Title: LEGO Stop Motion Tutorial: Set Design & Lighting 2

Hello and welcome to the Speak Broccoli tutorial. Today I'll be looking at set design and lighting part 2.
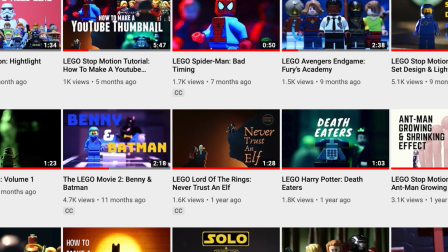This video will focus on my stop-motion short Lego Lord of the Rings Never Trust an Elf.
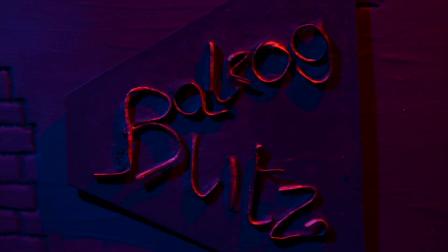I'm going to take you through two key scenes in this short. First up is the nightclub scene with Gandalf.
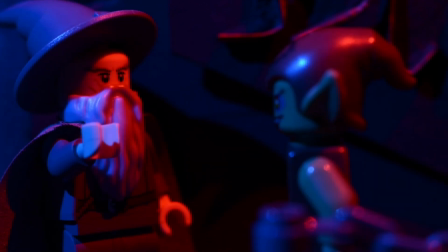I'll show you how I made the set and lit it and the second scene will be the collapsing
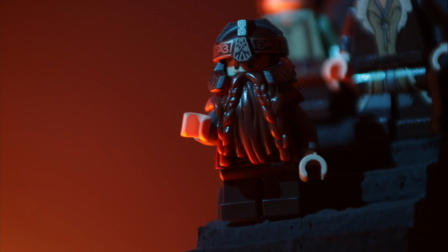stairs in the mines of Moria and again I'll show you how I made the set and how I lit it. So let's get started. Here is the nightclub scene, the Balrog Blitz.
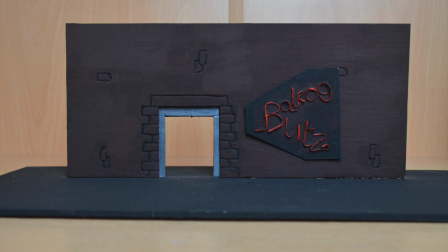It's quite a simple set, one main sheet for the wall and one for the ground. The ground is wood painted black and the wall is foam card.
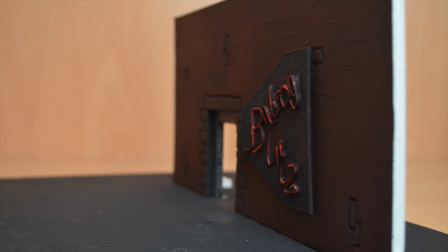You can use any type of card but the foam card will allow you to carve into it. For me what brings it to life is the paint.
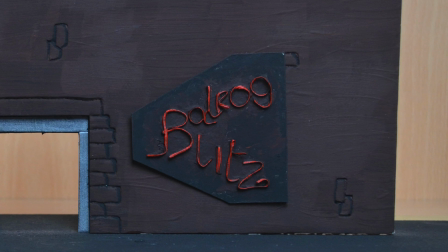The trickiest part of the set was the Balrog Blitz lettering. I made that out of really fine twisty wire, the kind that normally comes in packaging.
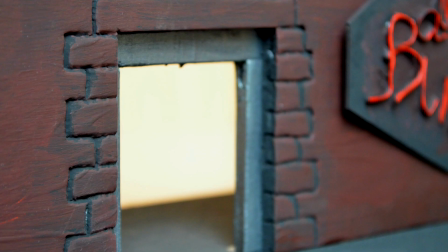I glued it into place and then gave it a few coats of red paint. To give the wall more detail, I carved out some brickwork with the top of a pen.
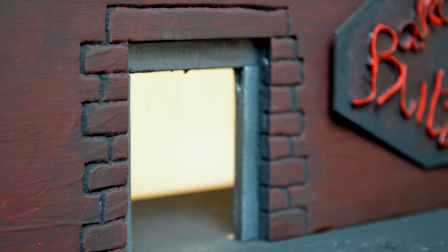Then I painted the whole thing black making sure to get the recesses, and once that had dried I painted a maroon red colour on top, just to make it stand out a little better.
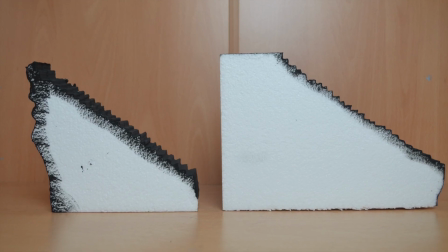For the stairs I used two pieces of styrofoam which I painted black on one side.
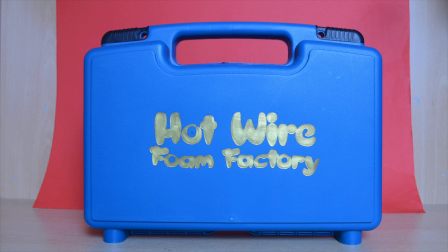I used a hot wire cutter to carve out the stairs. Now this is a fairly specialized piece of equipment but it does produce great results.
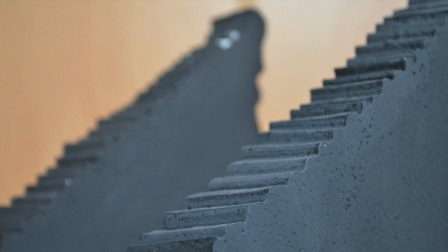An uneven kind of jagged look but if you don't have a hot wire cutter you could use a sharp knife or even build the stairs out of Lego.
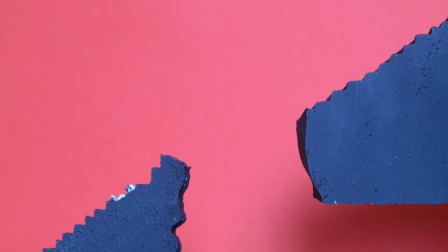Now unfortunately after I finished this short the bottom of the right staircase actually snapped off so that's why this part is missing using some
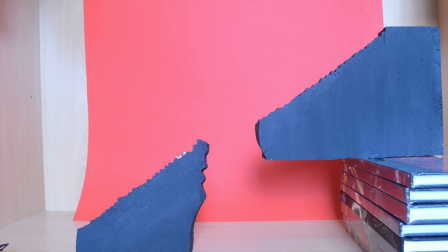hardback comics though i set the right staircase at a higher point to give that steep
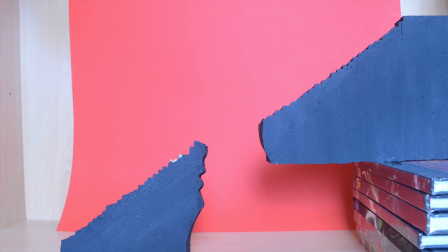climb look just requires the right amount of framing to keep them out of
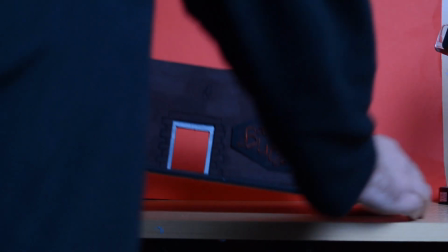the shot next part is the lighting for the balrog blitz scene i stuck a red sheet of paper to the wall this would create the red glow
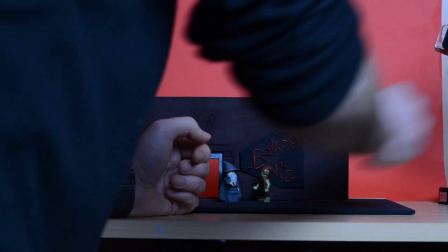from inside the club i placed the characters in a line i had two key lights either side of the set one blue and one red.
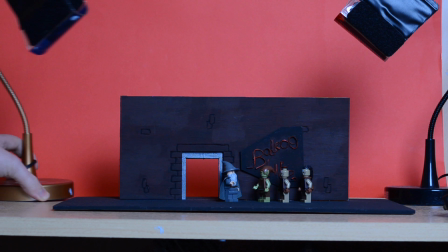I use these DSLR flash gel holders to change the colors of my light.
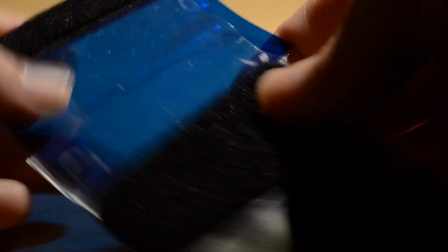They come with a bunch of colors and slot neatly into a pouch which I then velcro to my lights.
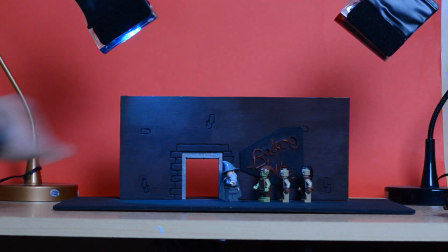Once I knock off the house lights you'll see how dramatically these two lights can change the scene.
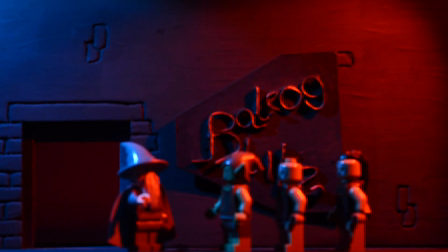You could fine-tune your lights depending on how bright you want the scene by moving them closer or further away.
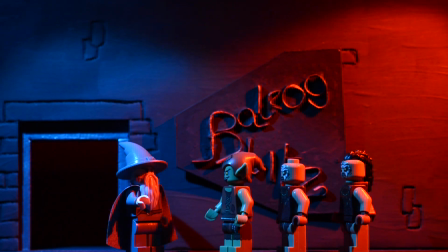One other thing you notice about Gandalf is that his face is almost completely in shadow so to fix that
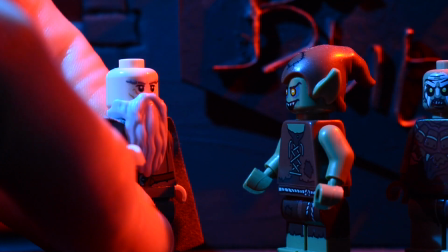in the close-ups I put some blue tack on his head which allowed me to place his hat further back reducing the shadow.
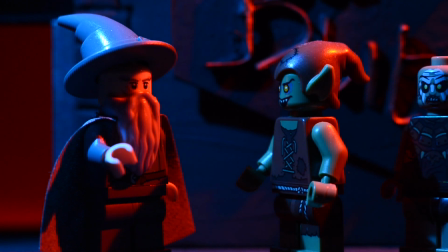For lighting the stairs I kept the same red sheet as a background.
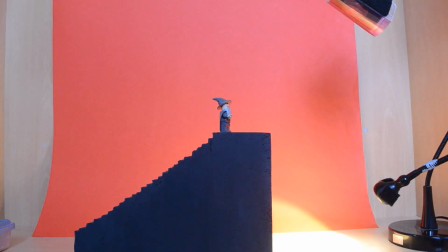I used one light with no gels to light the backdrop and one with a pink gel to light Gandalf.
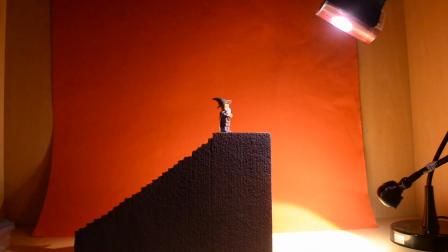I knocked off the house lights and turn on Gandalf's light. Then I tinker with the positioning of each till I find the look I want.
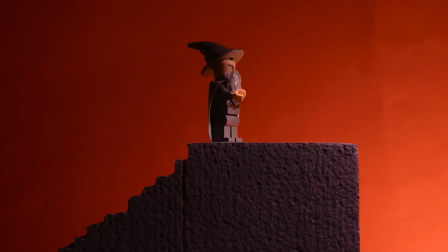I try knocking off each light to see what it's doing and if it's better with or without.
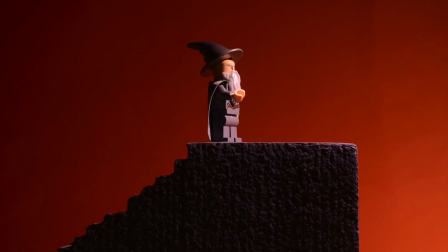Once I find my lighting then I begin animating. And if you haven't seen my first set design and lighting tutorial then you can check it out here.
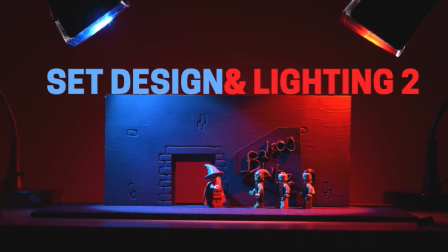You've been watching Set Design and Lighting Part 2. Thanks again for checking out this Speak Broccoli tutorial. Stay tuned for more.